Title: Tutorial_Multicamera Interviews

I can't recommend multicam shooting enough. Hey guys, Cam with Pro Photo Rental here.
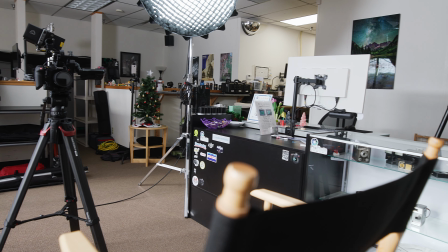Today I wanted to talk about how and why you should use multiple cameras when you're shooting your interviews.
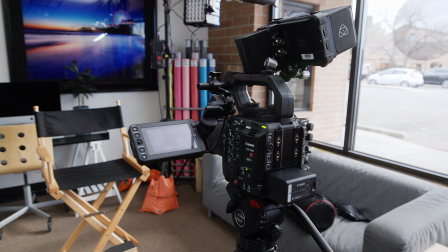Multicam interviews are great because they're not only going to keep your audience engaged by using the different camera angles, but also they're going to help you go way faster with the final edit. So in this setup, we have our scene lit, we have our A cam,
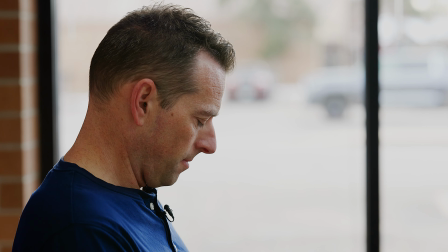and then in the corner we have our B cam, and in the chair, Jared.
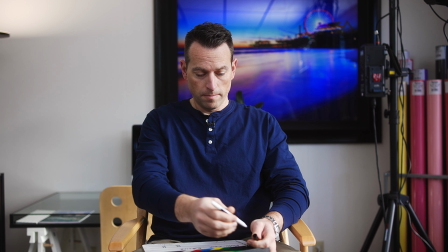Once we have our camera locked down, we're going to want to synchronize the cameras with the audio.
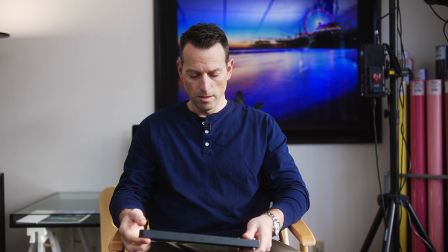To do this, I'm going to use a slate. A clap will do, or if you have access to timecode, I highly recommend it.
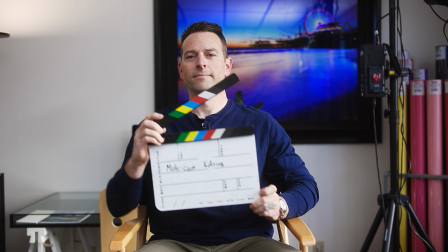With the slate, either you or your subject can hold it up to where both camera angles can see the slate and then simply snap it.
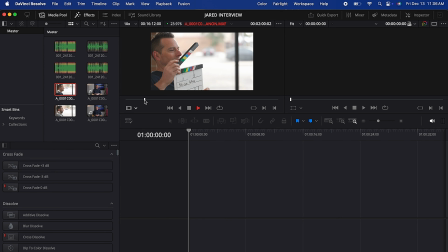Then in post-production, you can line up the visual snapping of the slate with the spike in your audio signal, and now everything's synchronized.
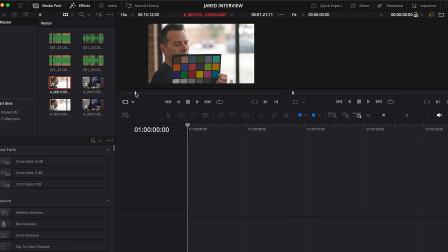Quick note, most editing softwares have the capability of automatically synchronizing all of this stuff,
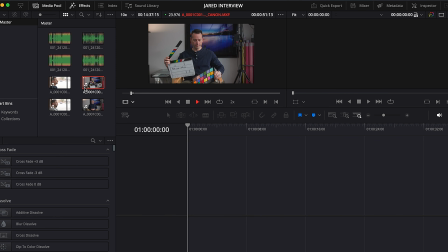but if you don't have access to that, here's your basic workaround. And now that we're rolling with the interview,
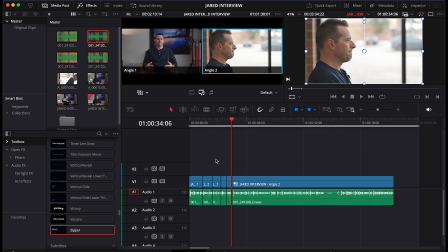in the event of your subject messing up their words or you need to cut around something because it just doesn't quite fit,
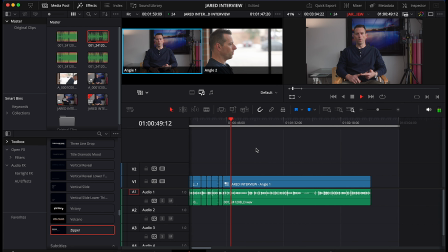using multiple cameras enables you to cut those out without drawing attention to any mistakes that are made.
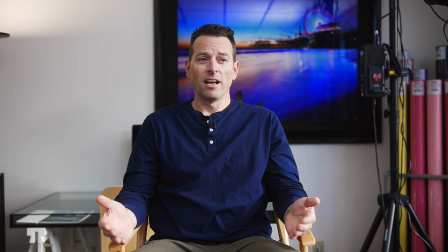So I can take this moment. I think that a lot of rental houses have this sort of attitude that they know more and they hold that above clients' heads.
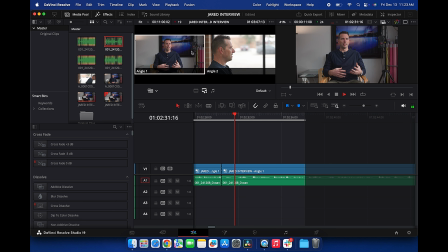And I can cut it together seamlessly to where the average viewer couldn't tell a difference.
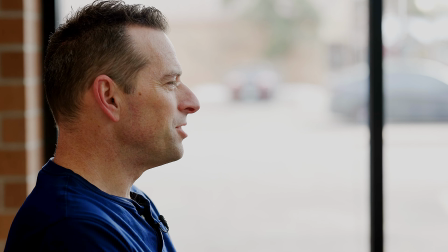I think that a lot of rental houses have this attitude that they know more and they hold that above clients' heads.
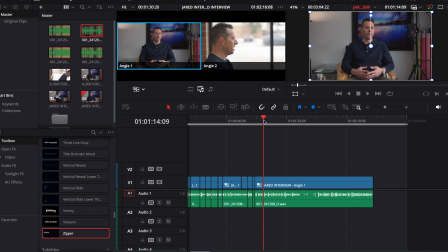Another pro tip, if you shoot your interview using higher resolutions than your final output,
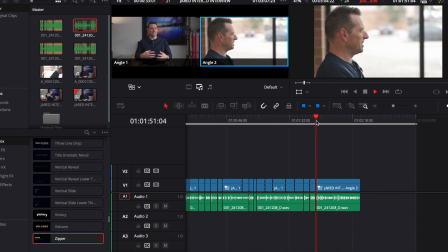that gives you even more flexibility in the edit to do cool things with your camera angles. You can do pans or pushes.
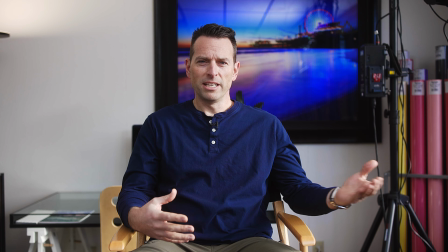You can also just do punched in shots and create further dynamic camera movement to keep the viewer more engaged.
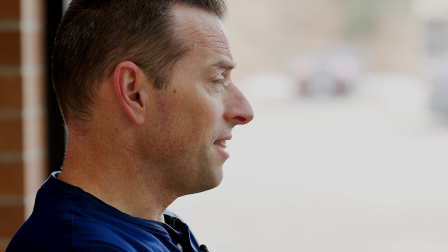I know I said this a million times, but multicam interviews are phenomenal.
So there you have it. That's the benefits of shooting a multicam edit. If you have any questions on what the best setup for your particular project would be, please give us a call. For more info, go ahead and follow us at Pro Photo Rental, and we'll see you next time.